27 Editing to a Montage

Welcome to the final lesson of this course. Welcome to the video editing lesson, the post-production lesson, in which we're going to take the footage that we acquired in the previous lesson, the complete shoot, and edit them into a spectacular drone cinematic edit. A small disclosure before we begin: you do not need to have a fancy editing program like me in order to deliver this class project and in order to be able to, of course, create a drone edit. Of course, having a great editing program is recommended, but not needed. You can always edit your drone footage with any free video editing app on your phone, but I would recommend you to use Final Cut Pro, which is the best editing program for Mac, or Premiere Pro if you are a Windows user. So without any further ado, let's launch our programs and start with the edit.
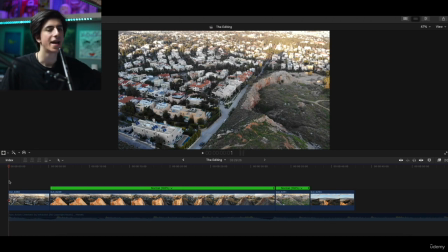0:46 Now, I'm not going to go into too much detail on how to make a edit look more professional and better, because I have a complete course on this. You can check it out. But the first thing that you need to do is to choose the right music track.
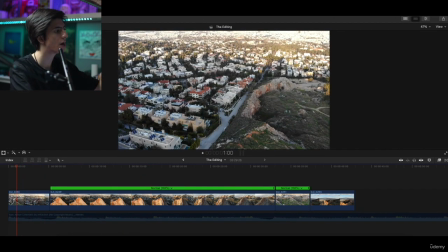0:58 So here we have it. See, here we have our sequence. I have trimmed down our clips to the most impressive parts of them.
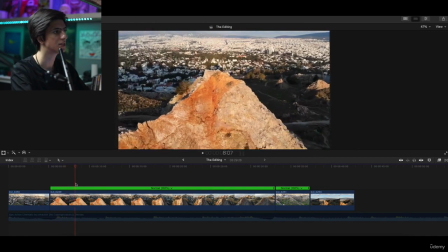1:06 So this is the first clip that we have, the revealing shot of the city. This is the second clip, the point of interest intelligent flight mode.
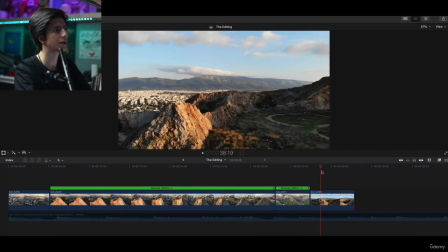1:13 You can see it looks perfect. Then we have the clip, the helix. And finally, this is just the shot that we got at the end with the rocks. So these are the 4 clips that I chose to use in this edit. And now let's move with the edit itself.
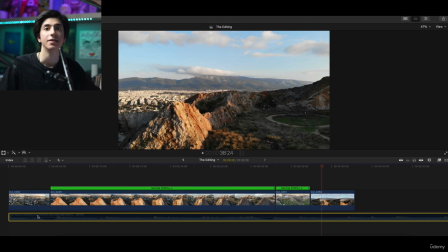1:28 So first of all, you need to choose the correct music for the edit. It is very easy to choose a music track for your drone edit. You just type on YouTube cinematic music or drone music, or pretty much any song that you like and you think that would fit the edit, you can use.
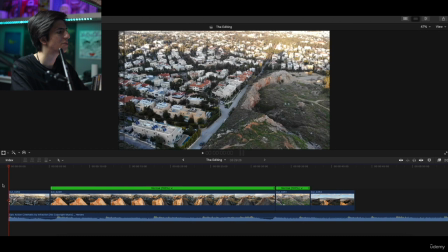1:43 Me, I used this song right here. It is pretty much a action movie trailer type of song.
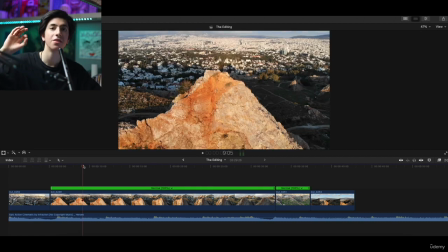1:49 It builds up suspense, and I think it fits this edit, so this one I'm going to use. And the first thing that we're going to do in this drone edit is to tweak the speed of the clips. You can really play with the speed of the clips when you're shooting with drones, because the vast majority of the footage is going to be stable.
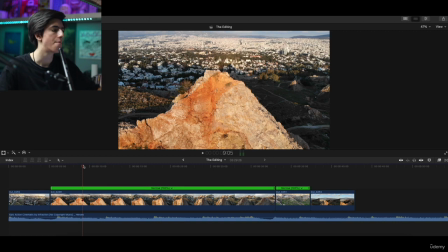2:04 So to speed up or to slow down a clip will look pretty good on the camera. So in this part of the song right here, it actually becomes more dramatic.
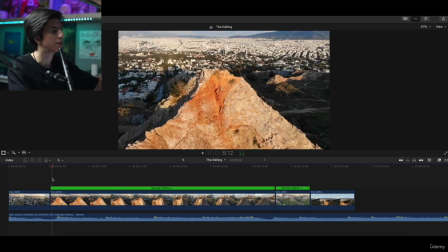2:11 So right in the part that becomes more dramatic, I want to speed up my clip a bit so I can add to this dramatic effect with this point of interest shot right here.
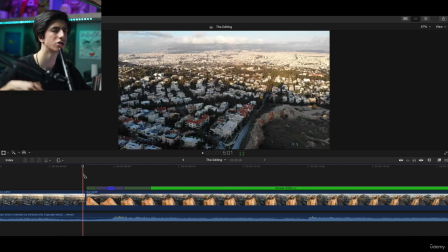2:20 I'm going to just select a part of the clip. I'm just going to speed it up 20 times, and this will add to the dramatic effect. Now we have this.
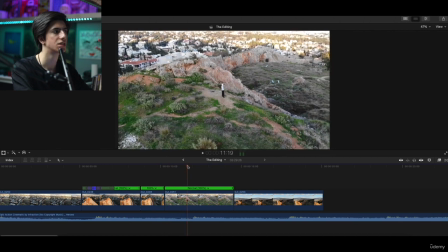2:31 The next shot is a shot of me, again being the subject, and the helix mode, of course, of the drone circling me.
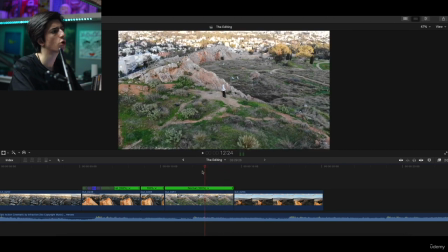2:39 So it's again a pretty normal shot. We don't have anything to tweak.
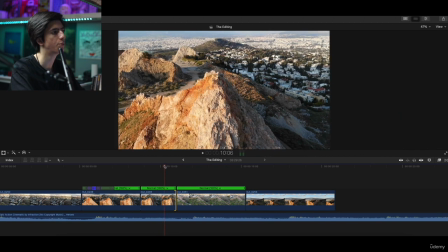2:42 The only thing that I actually would like to tweak is the fact that the previous shot, the point of interest shot, follows a certain direction. I think it is clockwise, and this shot is actually counterclockwise. So I'm going to reverse this clip. So now the movement of the camera matches the 2 clips. So we have this.
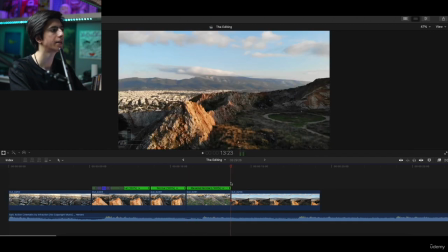3:04 Looking good. And now this is the final shot.
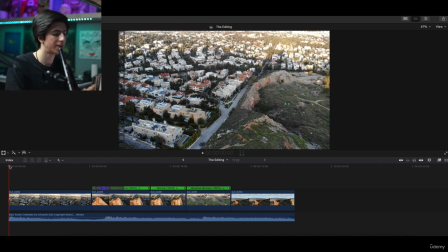3:11 So what we really did in this editing process until now is the fact that we trimmed our clips to the wanted parts. We kept the parts, of course, of the recordings that we wanted. And in the middle point of interest shot, I just sped up part.
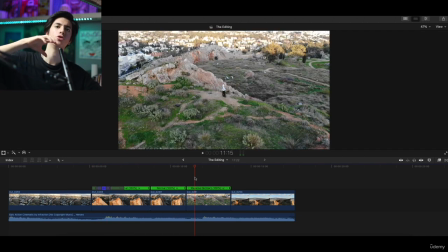3:23 And that's pretty much it. We also reversed this clip right here, so the drone movement matches between the previous clip and the one, of course, that we reversed.
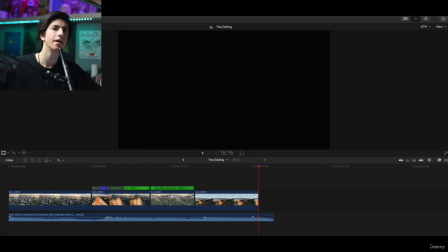3:32 I think this is a pretty good baseline to have in order to work on it.
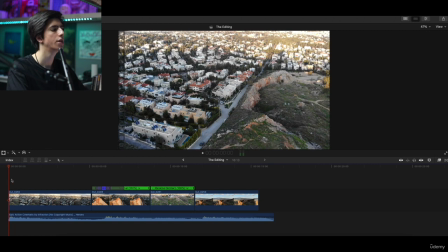3:36 Now, the second thing that we're going to do is to tweak the colors.
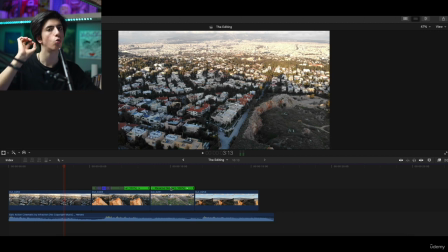3:41 We're going to tweak the colors in every single clip, and in just one clip that I'm going to tell you, we're going to tweak the exposure. So let's start with the first clip, and the only thing that we're going to want to move is the saturation.
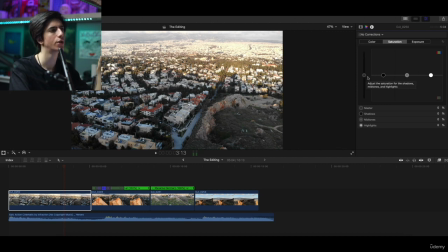3:53 Drone footage tends to be a bit unsaturated, so you can just increase saturation a bit. This will make everything look a bit better. Let's do this in every clip.
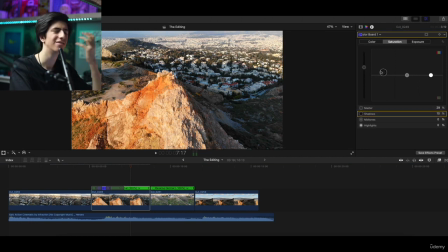4:04 So we increase the saturation to just add vibrancy to those colors, especially this video.